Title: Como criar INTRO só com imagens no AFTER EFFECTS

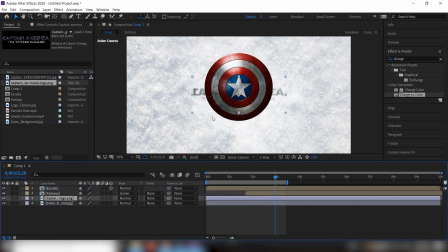655s
Vou puxar ele aqui para baixo da minha fumaça. Ele está muito centralizado. Vou apertar P de posição para puxar ele um pouquinho para baixo. Então, eu venho aqui no segundo valor e puxo ele aqui para baixo, mais ou menos assim, para compor melhor a minha cena.
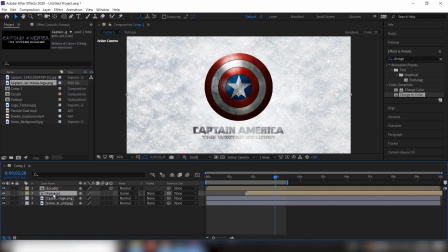670s
Feito isso, o que eu vou fazer? Eu vou duplicar essa fumaça daqui. Porque o que eu quero fazer?
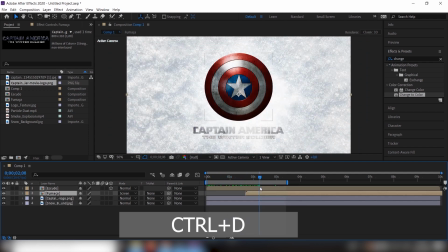676s
Eu quero que quando a fumaça apareça, o logo seja revelado como se ele estivesse escondido embaixo da neve. Então, eu vou chegar aqui na fumaça.
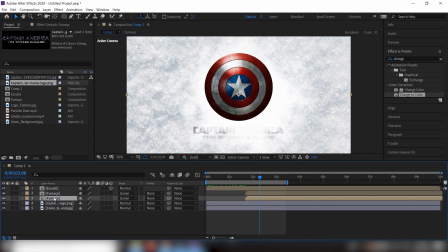685s
Ctrl D, vou selecionar o que está aqui embaixo, vou apertar o Enter e vou botar ele como mate. O mate, ele é uma máscara, então ele vai fazer com que essa minha fumaça funcione como uma máscara para o meu logo aqui.
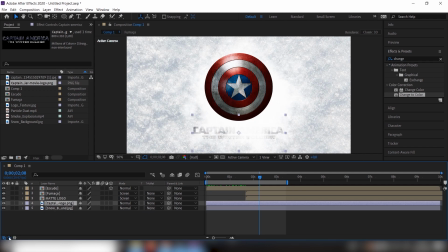700s
Então, eu vou chegar aqui no track mate, se não tiver aberto para você, é só clicar nesse íconezinho aqui, que a gente já viu, e vou chegar aqui onde está track mate, que é o fosco de controle, vou clicar aqui na camada do logo e falar para ele,
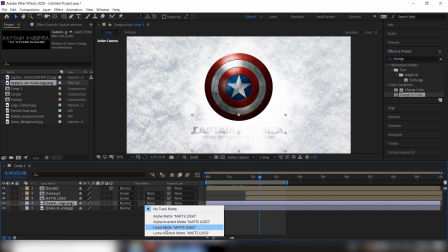715s
que aquela fumaça o mate logo no caso é luma a fosco de luma do
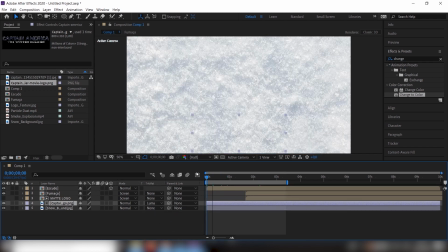721s
meu logo clicando aqui ó que vai acontecer acontecer que o logo não tá
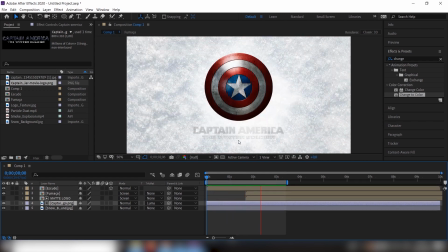726s
mais aqui e ele só vai ser revelado quando a fumaça aparecer quando a fumaça desaparecer chegar um pouquinho mais para cá na fumaça desaparecer o o meu logo desaparece também a isso é um problema para mim então o que
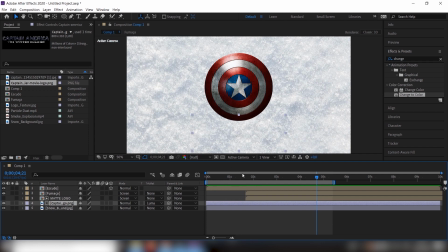741s
eu vou fazer eu vou dar uma né vou fazer um caminho torto aqui para conseguir manter o meu logo então ó seleciona o seu logo dá um control de de novo para poder duplicar vou jogar ele aqui para baixo de todo mundo tá só em cima do do do background
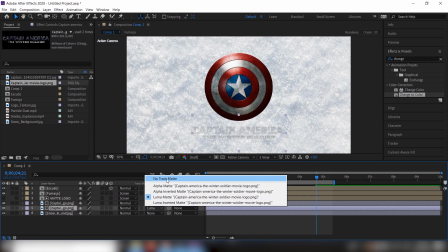759s
vou tirar aqui vou botar no track match sem fosco de controle e assim que tiver aqui na parte mais densa,
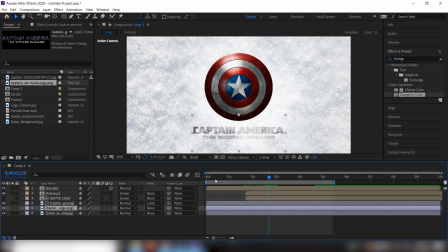767s
quando começar a subir a minha fumaça, o que eu vou fazer é animar a opacidade dele. Então eu vou apertar T, porque T de transparência para a opacidade, vou ligar aqui o reloginho da opacidade e botar essa opacidade no zero.
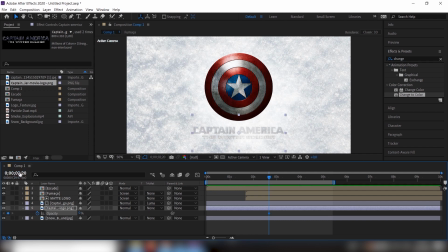783s
Vou andar aqui um segundo, então você pode clicar aqui em cima e botar mais 100. Isso aqui ele vai entender que é mais um segundo e 00 frames. Mais pra frente gente lá e vou botar a opacidade dele aqui não vou nem botar toda a opacidade não vou botar aqui uns 60 ou 70 a
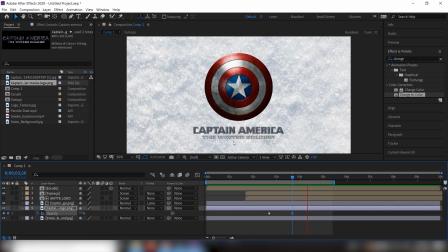803s
E aí agora a minha animação tá acontecendo assim esse logo de baixo tá substituindo o outro e dando a aparência aqui de que ele foi realmente revelado quando o escudo bateu e a vamos vamos dizer assim a neve saiu de cima vamos lá para finalizar aqui a composição em si eu
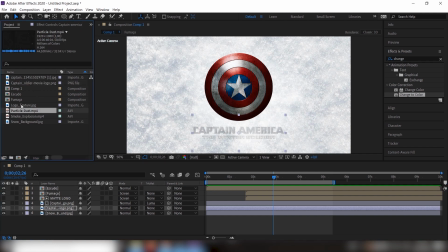822s
vou pegar aqui o Particle Dust tá que também é uma animação Zinho aqui e vou jogar ele em cima de todo mundo isso aqui é uma animação que
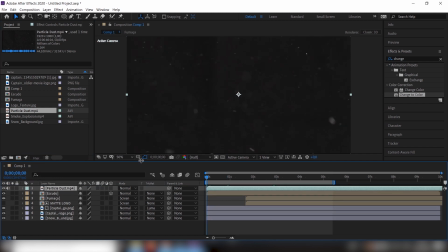833s
é como se fosse aqui os floquinhos de neve voando certo eu vou fazer exatamente a mesma coisa vou mudar esse blend mode né esse modo de mesclagem aqui ó Vou chegar aqui no Mode,
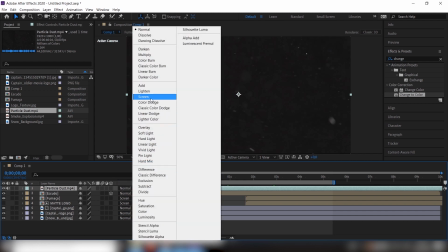843s
vai estar como modo em português, e vou fazer a mesma coisa. Vou vir aqui e botar Screen, botar em Tela.
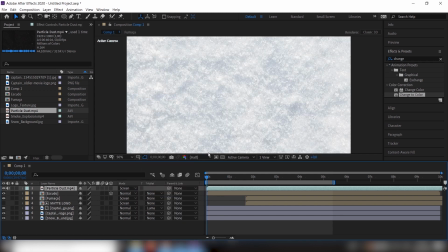849s
Isso vai fazer com que a parte preta fique transparente. Mesmo assim, tem aquele mesmo problema do outro.
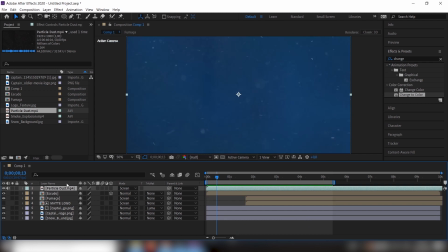855s
Como é branco sobre branco, fica muito fraquinho. Então, o que eu faço? Duplico isso aqui até quantas vezes você achar necessário.
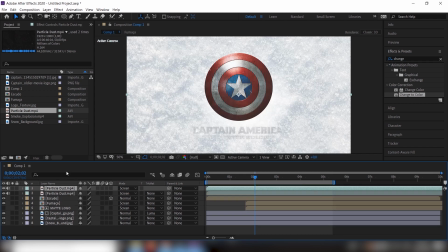863s
Então, Ctrl D, várias vezes.
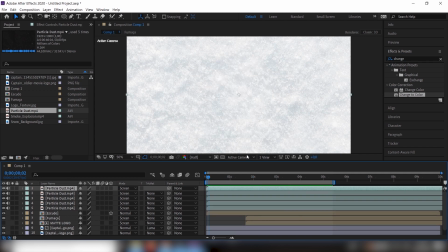867s
Aqui, eu já acho que ficou legal. fica parecendo até meio que um fog, como se fosse uma névoazinha,
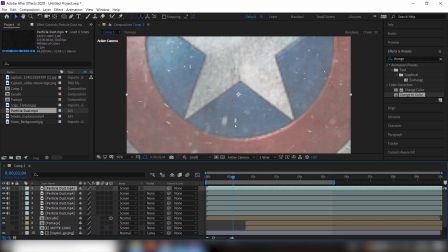874s
vou duplicar mais uma vez, como se fosse uma névoa por cima, como se estivesse bem frio mesmo. Então seleciono ele aqui, aperto Shift, seleciono aqui embaixo, botão direito,
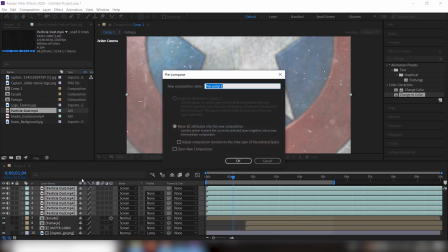884s
pré-compose, pré-compor, e vou chamar isso daqui de neve.
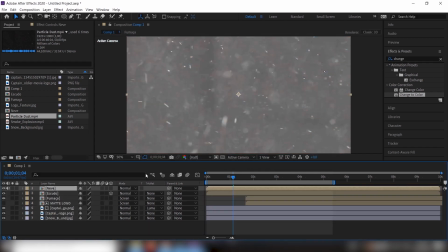889s
Vou dar OK aqui, mover todos os atributos para dentro da nova composição, e aí vai ter aquele mesmo problema, isso vai ficar preto.
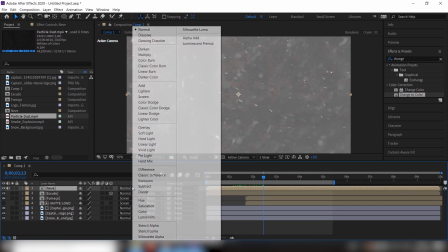897s
Então eu vou clicar aqui no mode dele, no modo dele, no modo de mesclagem, e vou de novo colocar como screen.